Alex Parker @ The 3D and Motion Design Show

And so if we go ahead, I've currently turned it off, so I'm gonna scrub through what this project would have looked like without posterized time. Pretty smooth, nothing to see here. And then we're gonna turn it back on and let this buffer out. And we can see that it's a much chunkier feel. It's dropped the frame rate in half. This was animated at 24 frames a second. Posterized time brought it down to 12. And so the motivation for that being when we talked about the design for this piece, right? I wanted it to feel very child-friendly, like a child could have made this model. And it's kind of meant to evoke those feelings of stop-motion animation, where your frame sequence is essentially just a series of photos taken one after another, typically at a much lower frame rate. And so this was a style choice that posterized time helps me get to much quicker. I enjoy animating at 24 frames a second. That's where I feel comfortable. And so there are some cases, you know, where posterized time isn't gonna be your best bet. And those are cases where you've got animation that's got very discrete points of contact or actual beats that you need to be hitting. And so examples of that might be a bouncing ball where you're gonna need to make sure you're capturing that frame of a ball hitting the floor, or two characters high-fiving each other. You're gonna wanna make sure you see all these contact points. Where in this case, if you were to animate those sequences at 24 frames a second, drop them in here, pop a posterized time on top, you don't have a ton of control over which frames your posterized time effect is going to get rid of. And so if it happens to get rid of those main beat frames or contact frames, your animation won't read as clearly and it won't be as successful. So in some cases, it's my saving grace in this particular instance where this is a very ambient animation. I didn't have any major contact points, any beats I needed to hit. It worked perfectly. In another case, if I did have those concrete beats I needed to be hitting, I might go ahead, change my approach, and go ahead and animate at my end desired frame rate within Cinema. In this case, it worked completely fine, and I knew that going in, so I knew that this was a fix that I could absolutely make in post and animate the way that I would prefer to in 24 frames a second back in Cinema.
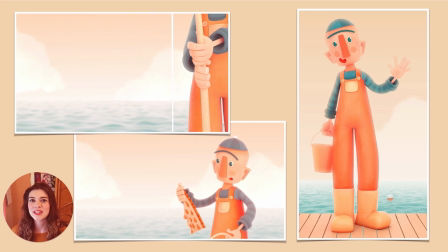18:28 So moving right along, for the next part of this presentation, we're gonna take a look at another one of my personal projects.
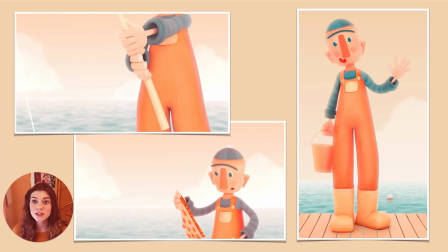18:34 This one is actually still in progress.
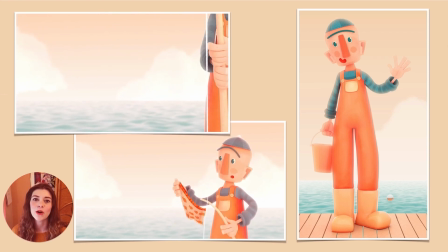18:35 It is a series of short little animated vignettes about a Nordic fisherman named Oleg, who, as we might guess, is just not very good at being a fisherman.
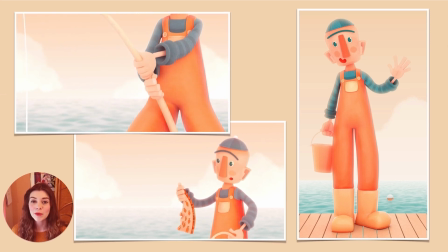18:44 So what we're gonna do is take a look behind the scenes at the character design process,
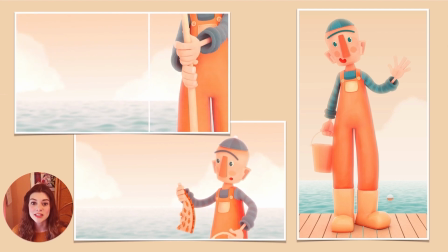18:47 some of the steps that I go through when I'm getting a character designed and ready from the ground up for stylized animation.
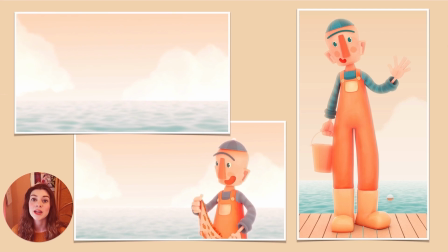18:53 And then we'll take a look in Cinema 4D at some of the steps that I go through to get the character rig ready for some really fun stylized animation as well.
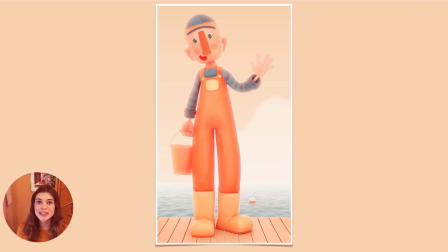19:00 So when I'm working on a character piece, I tend to follow the same process every time. So I want to give you a look behind the scenes at some of the decisions that I tend to make as I'm designing a character, getting him ready for some fun stylized character animation. So my first stop with any project is always, always color.
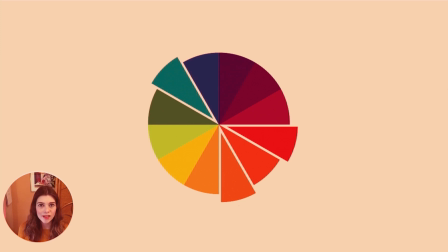19:15 I personally like to work within a pretty restricted color palette, and I also tend to favor the split complementary approach to color design. And so what I'll do is I'll pick two tones, one on either side of the color wheel, and then I'll kind of fill that palette out with some adjacent tones on either side to kind of give that palette a little bit more depth and a bit more dimension.
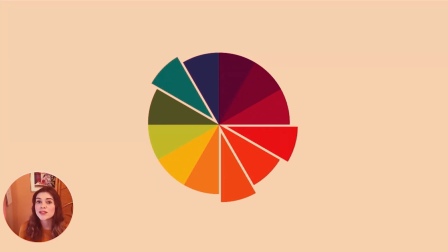19:32 And so in this particular case, I let Oleg's environment inform a lot of the color decisions we made here.
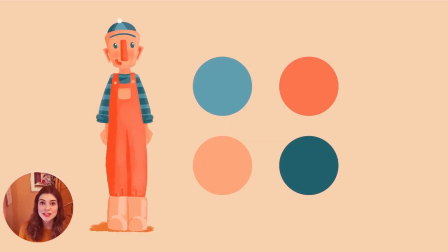19:37 He's a fisherman, he's spending plenty of time out at sea, so blue seemed like a pretty good place to start. And then to complement that blue, we're gonna want a much more orange-driven tone. So in that case, we ended up with this more coral, peachy tone to kind of reflect some of the coral we might see or some of the crab shells we might find out there.
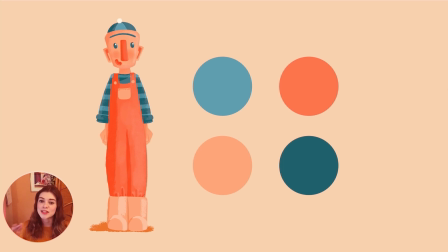19:54 And then I filled out that palette with some sandy beiges and then some deeper, more navy-infused blues. And so once I got that palette ready to go, I needed to find my color proportions, meaning how much of each color does my character get. And the way that I like to make that choice is by identifying the high and low frequency tones in my environment and then inverting those for my character.
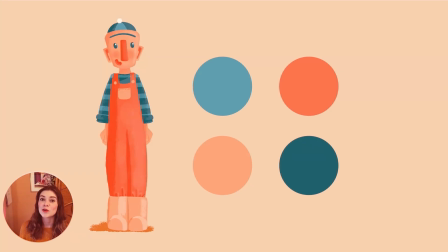20:13 In this case, his environment is the ocean, it's water. So it's gonna be blue is our high frequency tone, and then we're gonna see a lot less of that coral color. So what I wanna do is invert those for our character to make sure that he does have a little bit of that blue in his sweater and his hat, but his hero color is gonna be this bright,
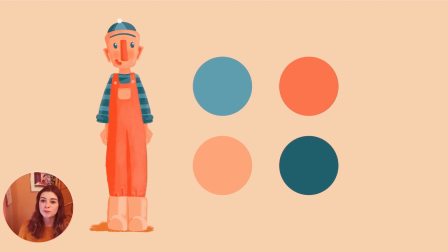20:29 punchy coral. And what that does is keep him the center of attention in each frame, makes him easy to find.